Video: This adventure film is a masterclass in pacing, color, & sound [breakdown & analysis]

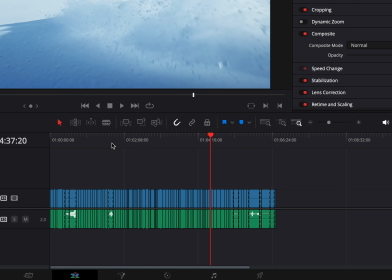(8:15)
If you look at the actual timeline in DaVinci chopped up by the length of the shots,
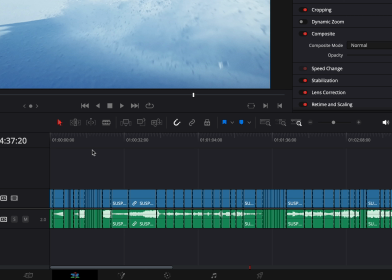(8:20)
you can see that there's this interesting pacing flow where it goes from shortcuts to slow and long to fast to slow and long, and just that change of pace throughout a film is really what makes you interested and keeps you engaged.
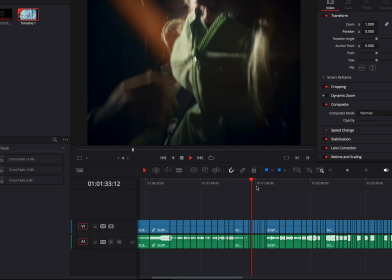(8:34)
And I think this is a great example of that. Like right here in this sequence, you can see how many quick cuts there are.
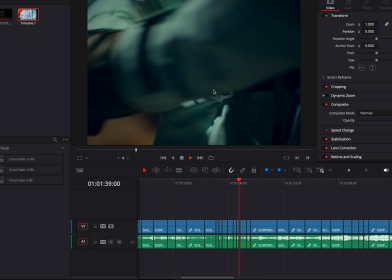(8:40)
It's not the most interesting thing, like they're just gearing up, but because of the quick cuts, you're staying more engaged.
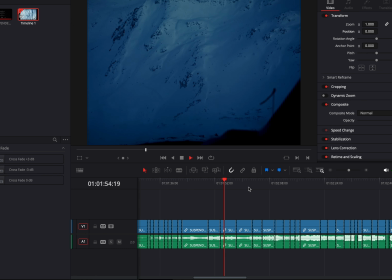(8:45)
And then they cut to this nice exiting shot, and then some really large wides, slow motion, and then boom, hyped up. So yeah, it's just a really nice combination of slow and fast, and that's what makes a film engaging.
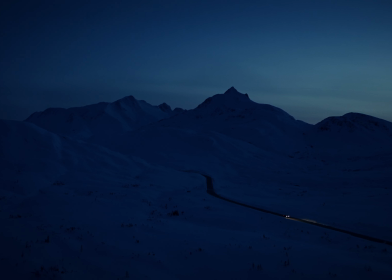(8:58)
And I really like how at the ending, they just leave it on this really slow, long frame that kind of allows you to process what you just witnessed. And it really worked, I gotta tell you. So yeah, that's pretty much all there is to analyze. Again, I just think this is such a great film because it is so engaging and you really can't look away, even though the action of the film is actually pretty limited. Like the actual time spent skiing in the movie is not very many minutes. I think it's probably less than a third of it. Most of it is just the getting ready in the actual environment, but because of the music, sound design, cinematography, and pacing, it just feels like you're engaged and in action the entire time, and you're just waiting for that next build-up to happen. It's just a pretty perfect payoff, and if I was the client of this film, I would be very, very stoked. And So great work to everyone involved. I know this video was a bit different than normal, but I always find that analyzing short films like this gives me motivation and ideas like nothing else. So if you want to see more like this, let me know in the comments down below. It's always fun to make, and yeah, I'll see you guys next time.